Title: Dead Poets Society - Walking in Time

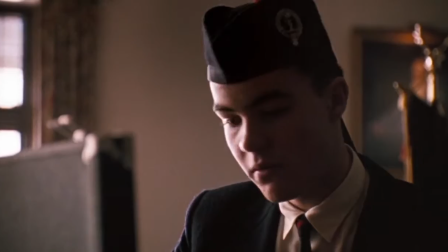0:05 So, a while ago, a friend and I were talking about some of my favorite movies. He asked me to explain what made Dead Poets Society so special to me,
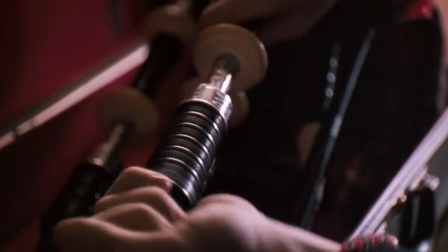0:12 so I thought I would make this video to highlight some of my favorite parts and point out some scenes or techniques that other people might have missed.
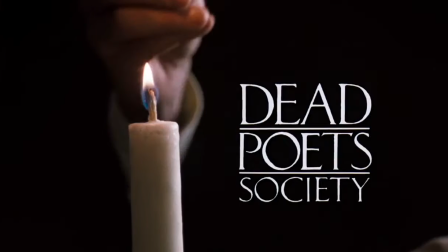0:19 As with any movie I talk about, there are going to be some spoilers, so if you haven't seen the movie or don't want anything spoiled, make sure to pause this video and go check it out. It's definitely worth your time.
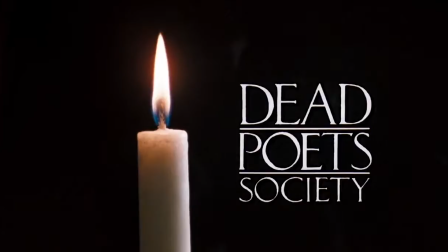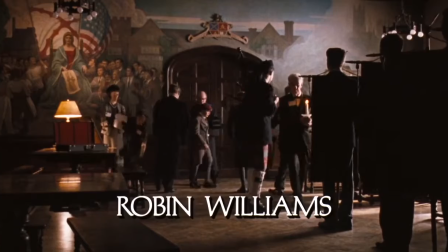0:33 Set in the late 1950s, the story follows a group of fictional secondary students attending the elite and conservative Welton Academy Boarding School.
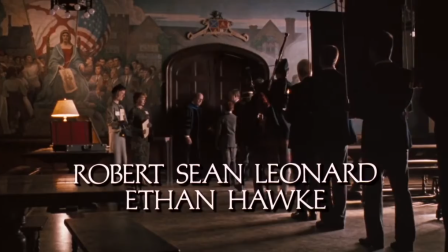0:41 Starring Robin Williams as their new and mercurial English teacher, the boys are encouraged to seize the day as they learn about poetry,
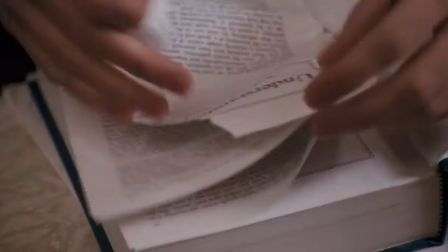0:47 literature, and love, much to the chagrin of their parents at the school board.
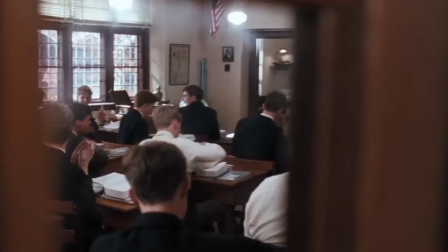0:51 Robin's efforts as Mr. Keating do pay off, for better or for worse, as the boys begin to think for themselves,
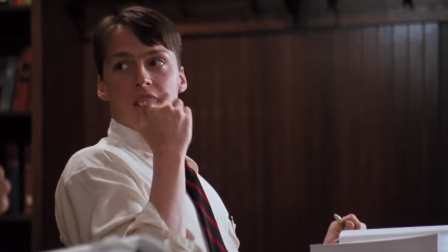0:57 challenge authority, and get both themselves and their teacher in deep trouble.
What the hell? What's going on here?
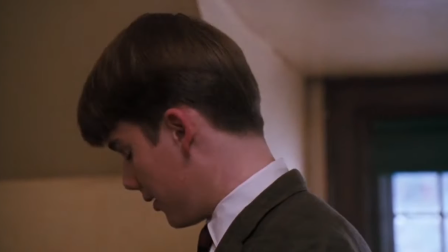1:04 Though the film has been criticized as being recycled, see a separate piece, and perhaps lacking in depth, it still holds a special place in my heart.
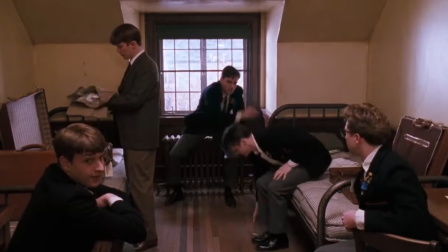1:12 I think that few movies in this genre really capture the genuine emotions and reactions of students in the age group being portrayed.
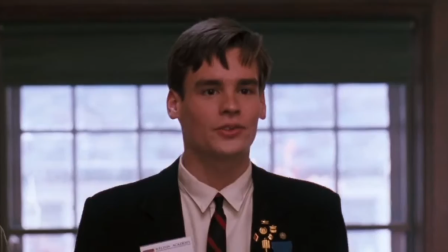1:18 The situations that the boys in the Dead Poets Society experienced should be familiar for most people who grew up with strict parents,
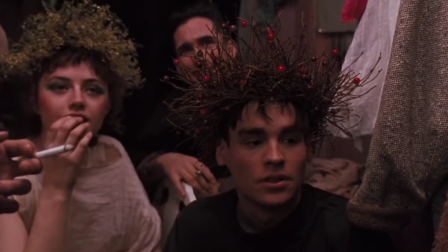1:24 most people who struggled with finding ways to express themselves, or most people who experienced the all-consuming nature of that near-authoritarian school board role. Take, for instance, this short clip right after Neil's play.
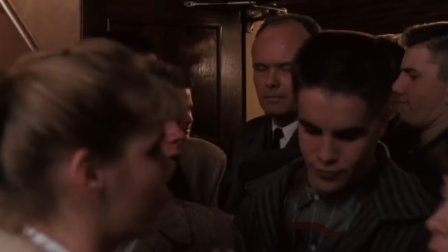1:36 Without even knowing the story, I think just his change in expression speaks volumes and paints a truly vivid picture of the range of emotions he experiences at that instant.
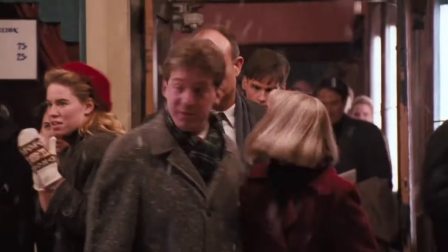1:45 You can practically feel his inside sinking, and I'm sure we've all been there before.
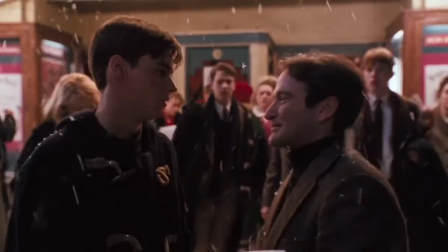1:50 I could probably go on ad nauseam highlighting small interactions like this throughout the movie,
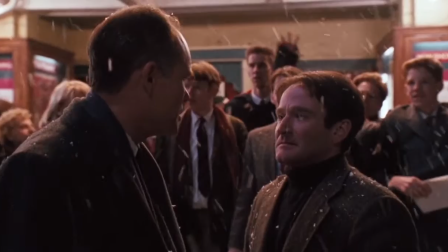1:55 but I think most of that material has been covered by others previously, and it probably wouldn't make for an interesting video anyways.
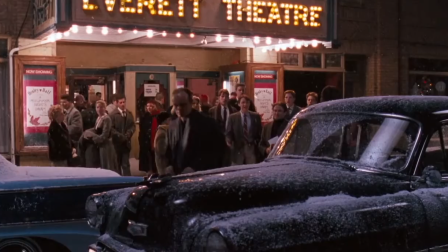2:02 Instead, I'd like to highlight four key scenes or techniques about this film that jumped out for me, and why those elements made the film special.
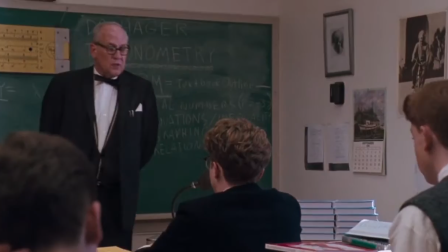2:09 Let's start with one of the first scenes in the movie. Throughout the movie, Mr. Keating, as with most teachers in real life, faces a delicate dilemma.
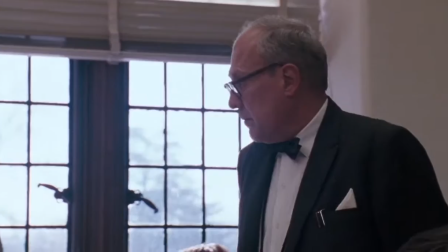2:17 He has to find a way to reach and inspire students without resorting to ranting or simply talking at them.
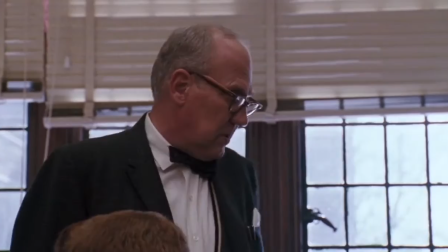2:23 The students too as actors face the challenge of showing true interest in the material being presented, and the way in which it is being presented.
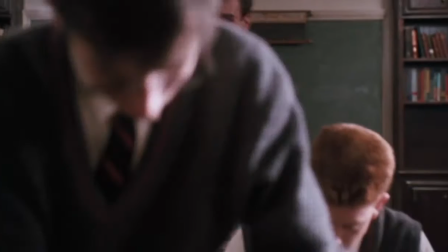2:30 Had director Peter Weir instructed Robin Williams to jump on top of the desk in the very first scene,
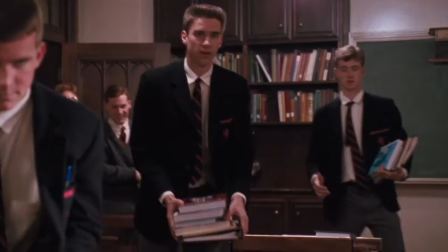2:34 it's almost certain that Mr. Keating would have come across as a conceited maniac, and the students probably would have dismissed him outright.
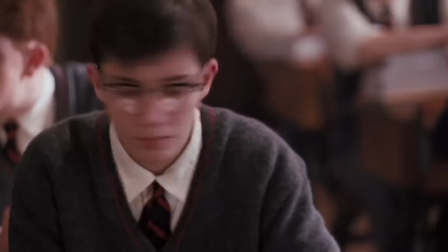2:41 Instead, however, Weir employs a much more subtle expository tactic. Let's watch the scene.
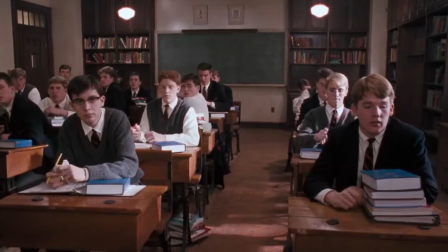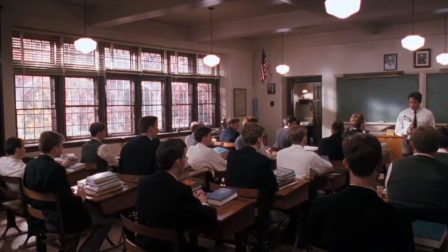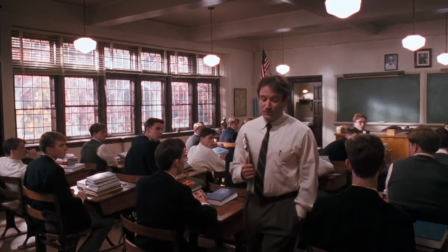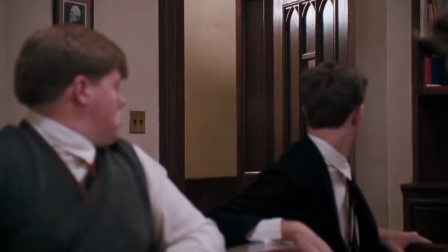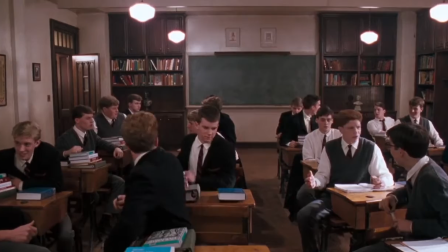3:09 Come on.
Just as simple as that. A teacher walking through a classroom, beckoning the students to follow, if they wish.
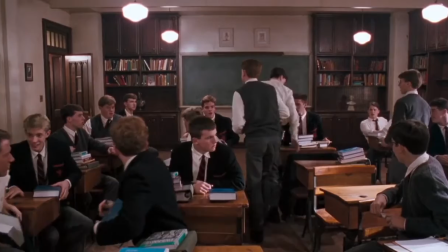3:19 Immediately, we as an audience are curious. Who is this guy? What does he want? Where is he taking us?
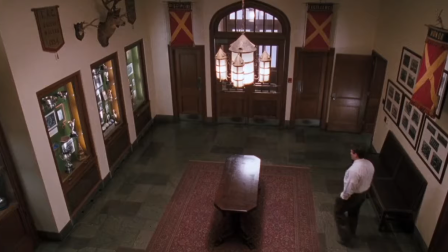3:25 And really, isn't that what a sense of learning is all about?
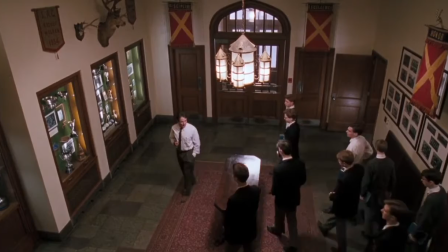3:28 Thinking back on my education, I struggle to recall those instances of genuine curiosity, save maybe some occurrences in primary school.
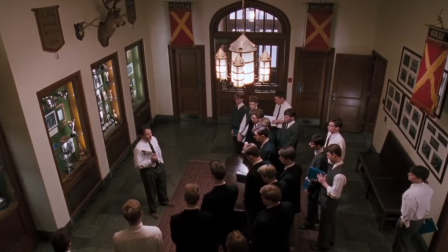3:35 As far as I was concerned, school was all about getting to the next grade. Yet, by having Mr. Keating walk through the class evoking that sense, that sense of adventure.
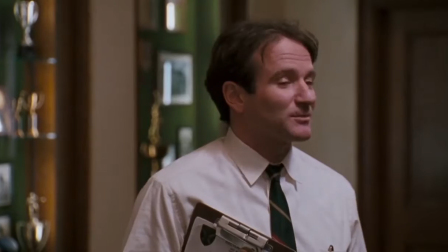3:44 In one scene, the director Andy Weir has broken the spell. The audience and the students have embarked on a journey with Captain Keating at the helm.
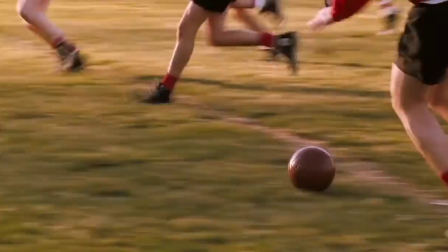3:53 This leads me to one of my other favorite film techniques, and one of particular relevance to Robin Williams' portrayal of Mr. Keating, improvisation.
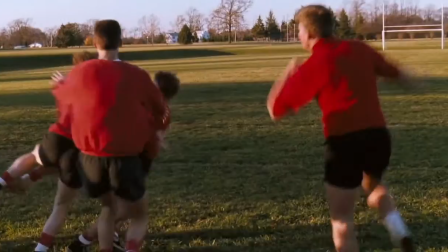4:01 Most people familiar with Robin's past work knows his panache for comedy and improvisation.